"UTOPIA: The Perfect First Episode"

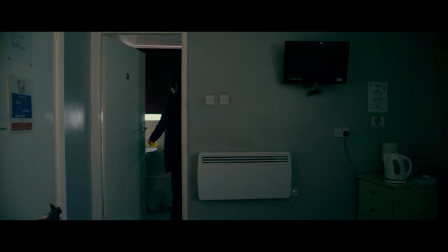And even though we don't yet know how it will relate to the other characters, seeing as we then find out that he works in politics,
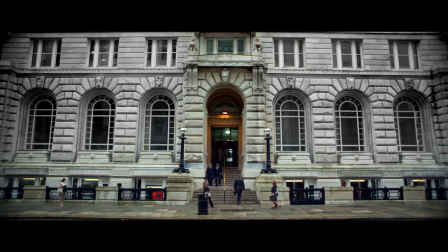we can gather that he will be involved in the aforementioned conspiracy in some way. And it's only a few minutes later that we find out how he will be involved.
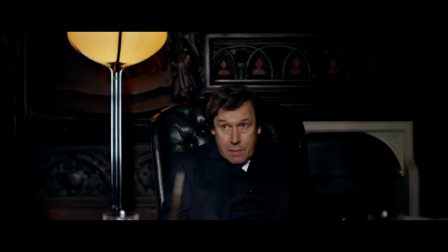For whatever reason the people blackmailing him want him to push the Department of Health to purchase Russian flu vaccines.
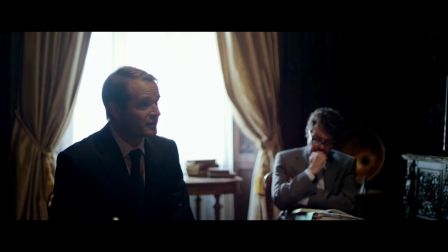But the minister isn't really interested, noting that these purchases aren't always worth the expense,
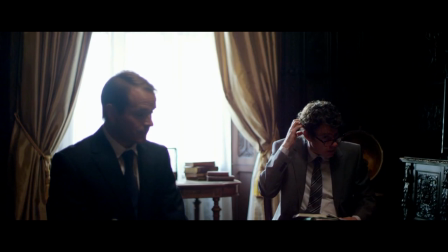referencing leftover swine flu vaccines and also commenting on the fact that food prices are rocketing,
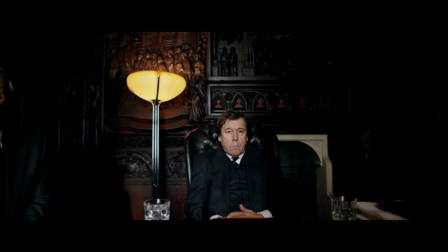subtly reminding us once again that this whole food situation is important to the plot in some way.
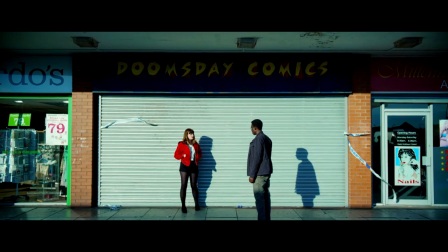So in the space of 20 minutes, the episode has pulled the viewer in with its vibrant comic book colour palette
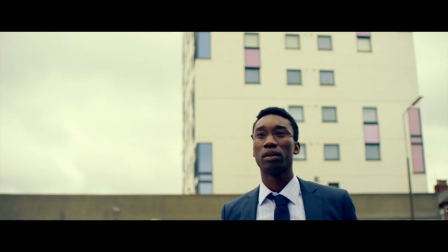and managed to convey all the necessary information regarding the plot and main characters.
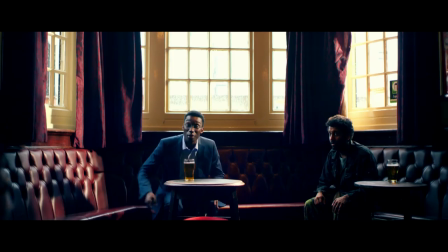It's a tight and perfectly crafted first act, but now we enter the second act as Ian,
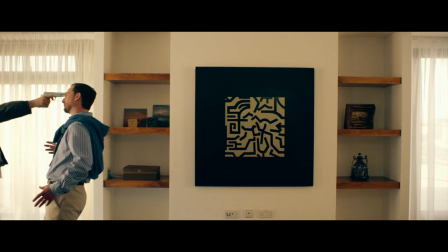Becky and Wilson Wilson meet up at the bar Bajan told them to go to.
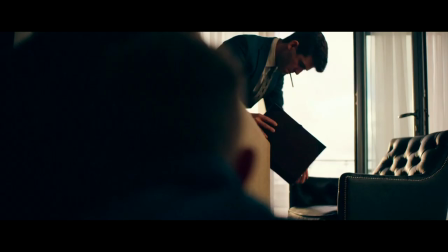Unfortunately Bajan is unable to meet up with them because he's currently being threatened by the two guys from earlier,
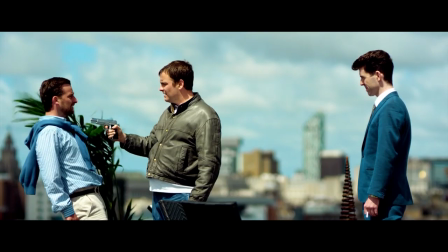all of which Grant is witness to as he's broken into his apartment. And as they push Bajan off his balcony, Grant runs away with the manuscript.
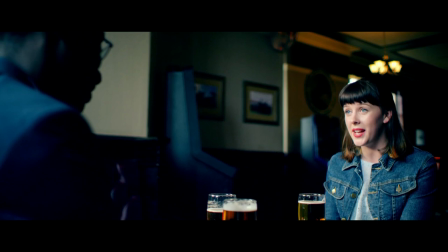Meanwhile we get to spend some quality time getting to know these three characters at the bar as they drink and discuss various conspiracy theories.
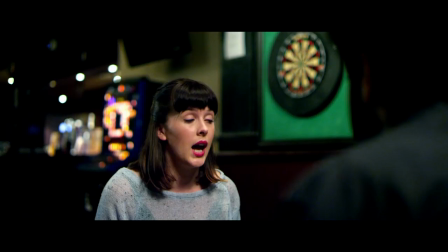This scene serves to further characterise these people individually while also setting up the various character dynamics.
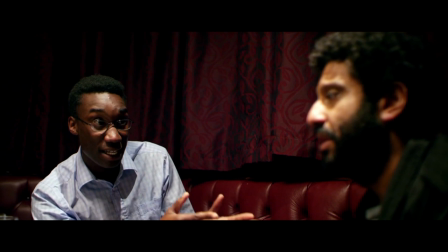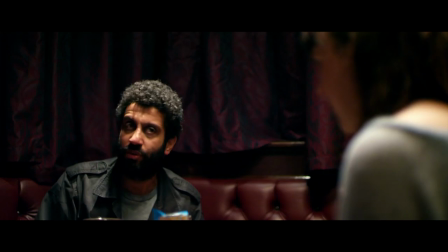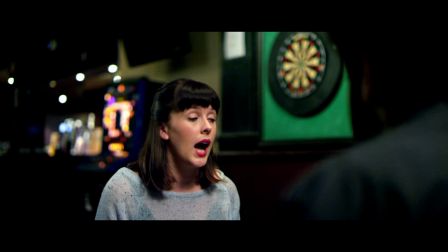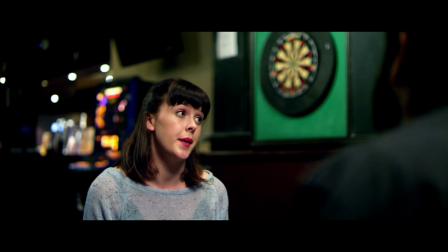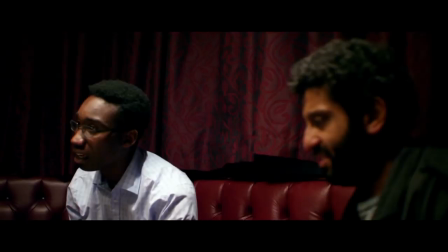Wilson Wilson is the full-on conspiracy-tard, whereas Ian doesn't really believe in any of that stuff, and Becky lands somewhere in between.
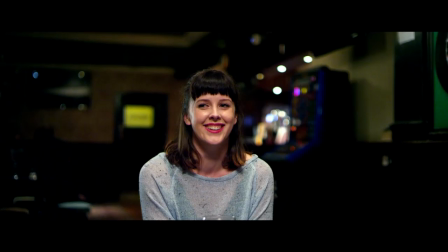Not a conspiracy theorist, but does seem to believe whatever theories are put forward in the Utopia comic.
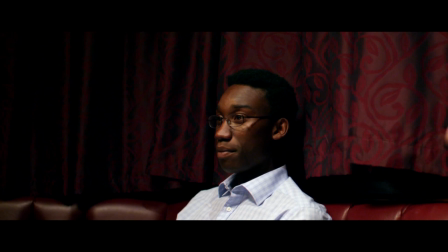And all of this is just so well written and acted, they feel like actual, real people.
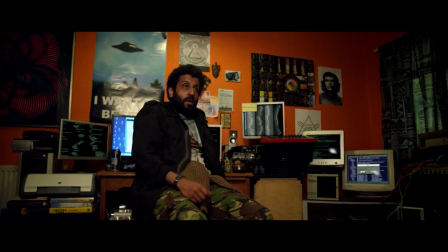And that's a big part of the charm of this series. Plot, the visuals, the music, all that's incredible,
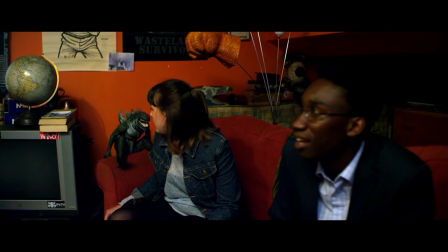but what really binds it all together is the charm and believability of these characters and the way they're brought to life.
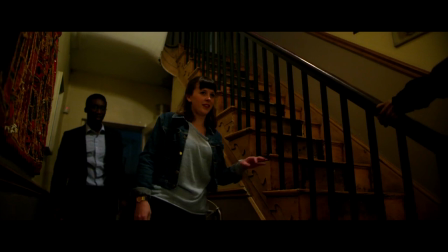Who's the little bitch then, son? Does she know you're a bag of puke? Sure does, Dad.
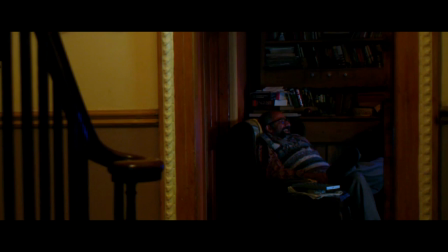After all, I came out of yore with the testicles.
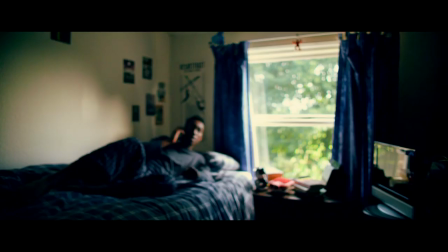However, after their drunken meetup ends, each member of the group finds themselves involved in some crazy shit that confirms the conspiracy.
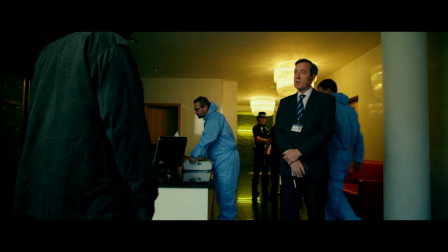Wilson Wilson goes to Bajan's place only to find that he apparently killed himself and
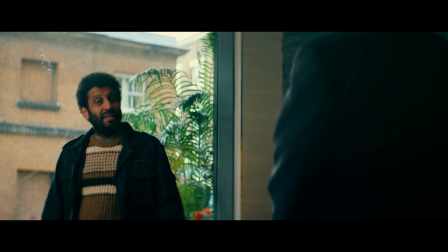supposedly had a long history of depression according to his medical records,
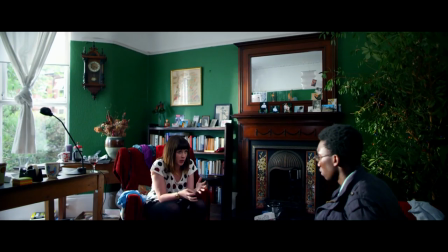which Wilson suspects were tampered with. Ian and Becky both get arrested, Ian for raping a minor and Becky for possession of child pornography.
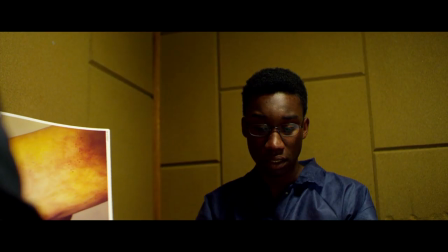Fortunately, they both get out, but this isn't just a crazy coincidence. They had his DNA.
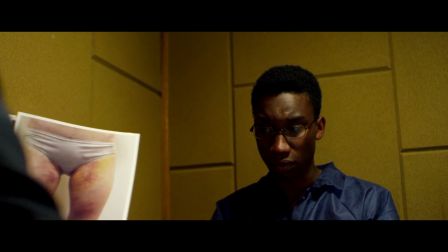So this is the point where Ian is forced to accept the truth of his situation.
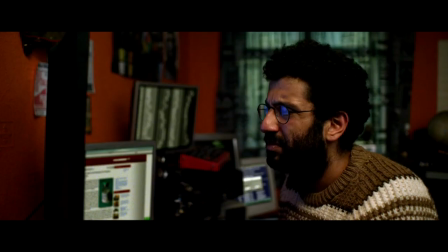He can no longer deny the gravity of what's going on here. This shit is real.
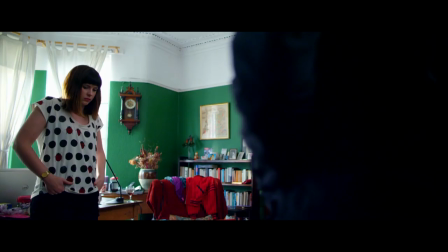This is an actual conspiracy, so our characters are pushed into the unknown, into a world where conspiracies are real.
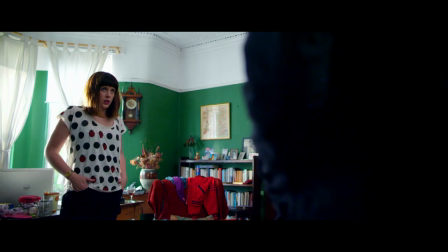And And this is also where we find out why Becky got involved in this whole utopia thing in the first place.
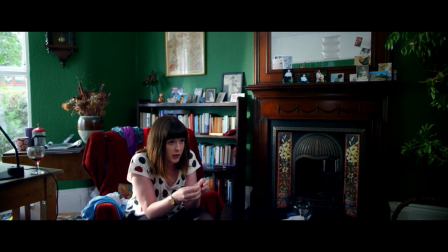Last year, I spoke to a nurse who worked at Shenley when Mark Dane was there.
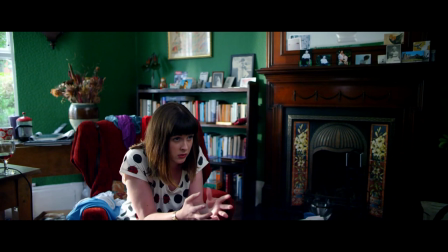The only time he was ever trouble was when they tried to give him a new brand of drug.
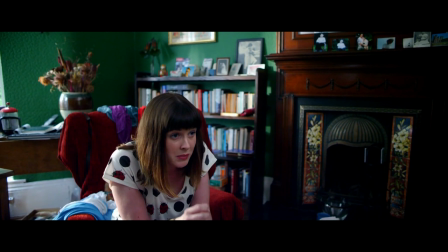And he went psycho, hospitalised three men. The drugs were made by a company called Covat.
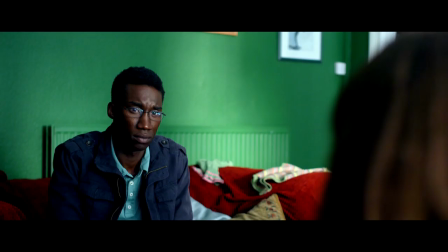So? In 2008, a researcher at Berkeley called Norton wrote a paper into a new disease called Diehl's syndrome.